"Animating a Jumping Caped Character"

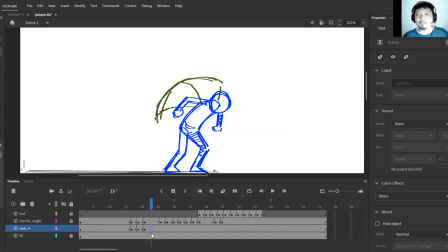(41:46)
It should continue to move because it has momentum. So
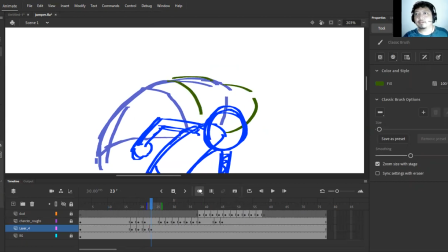(41:54)
probably it's going to end up here.
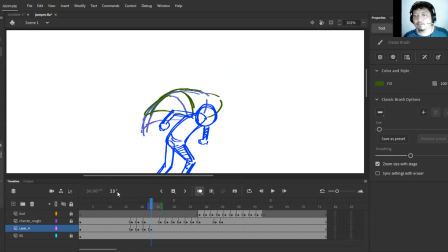F7.
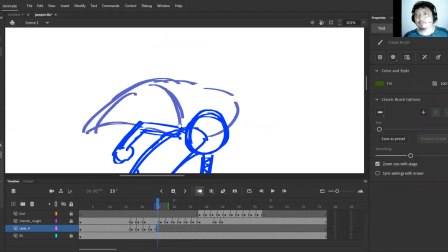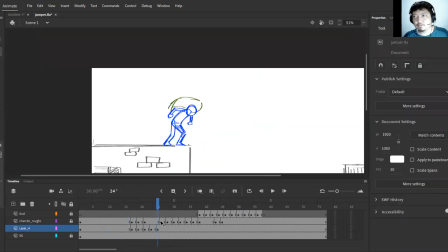Okay, there you go. And then, of course, we draw a new cape here.
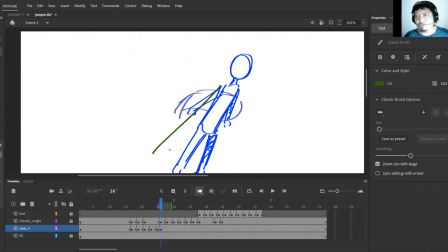(42:43)
The cape will be stretched downwards as the person pulls up. So, okay, and then right here, F7.
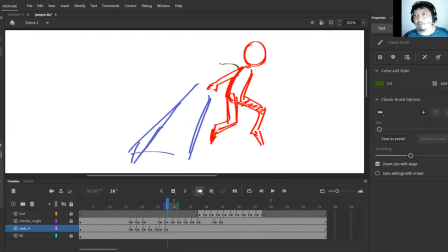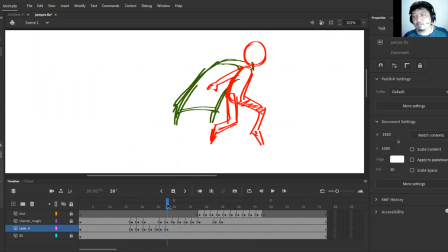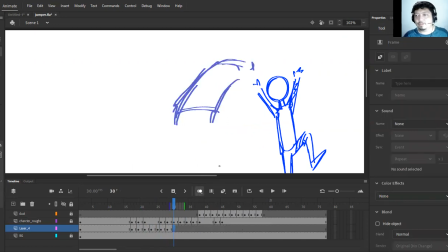(43:19)
Then for the rest of the commands, I'm going to use the
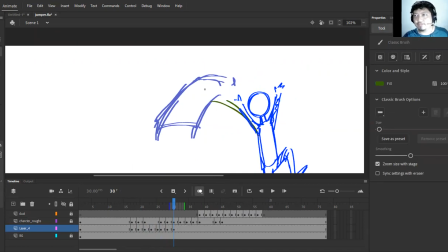(43:28)
F7. That's escape right there.
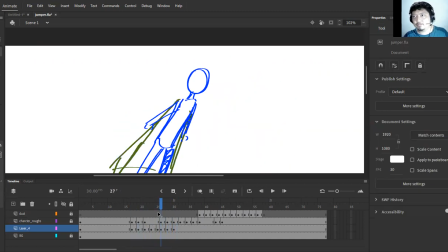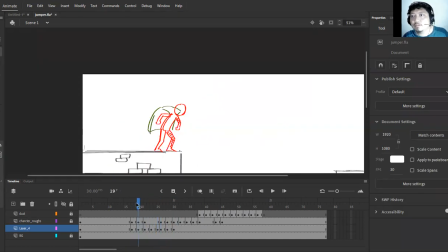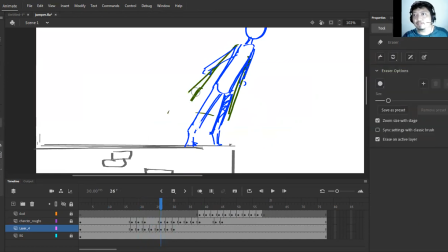(43:46)
Maybe we can edit this a little bit more.
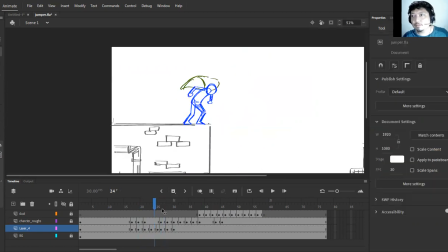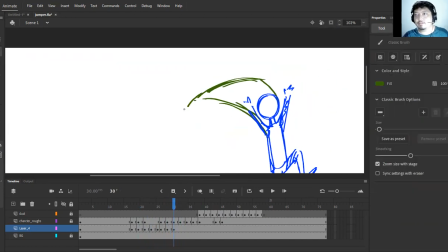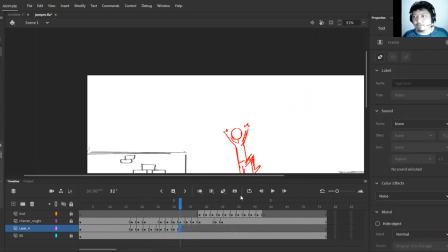(44:08)
All right, so until the end, we're going to draw the cape now.
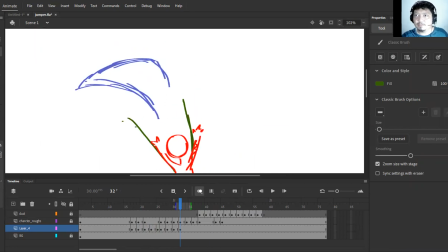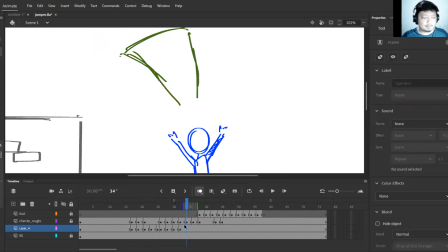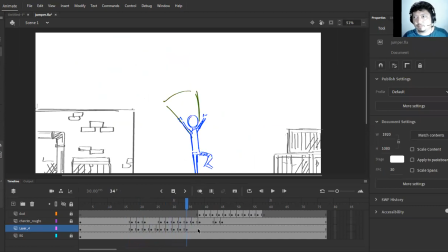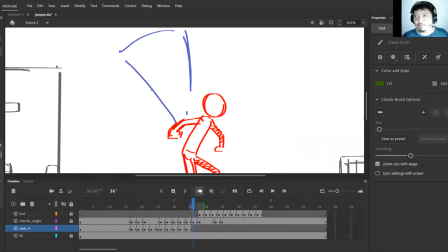(44:43)
F7, and then the cape will somehow start to bend.
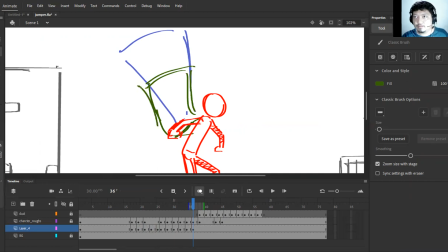Right there. Okay, F7. There's a drag right here.
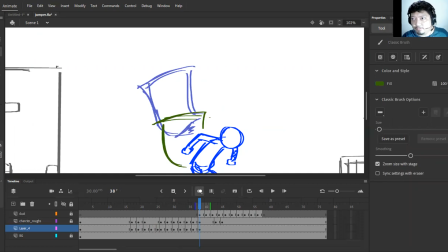(45:17)
Okay, because of the momentum. So there's a drag. So the cape is being left behind. It has a delayed motion.
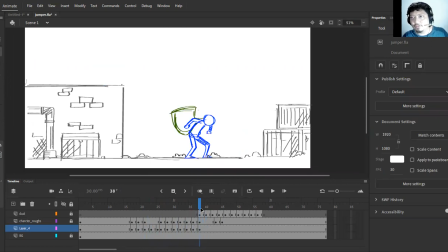(45:33)
And then, of course, it continues to move right here. The character momentarily stops as he begins to settle, but the cape, because of the momentum, is still moving.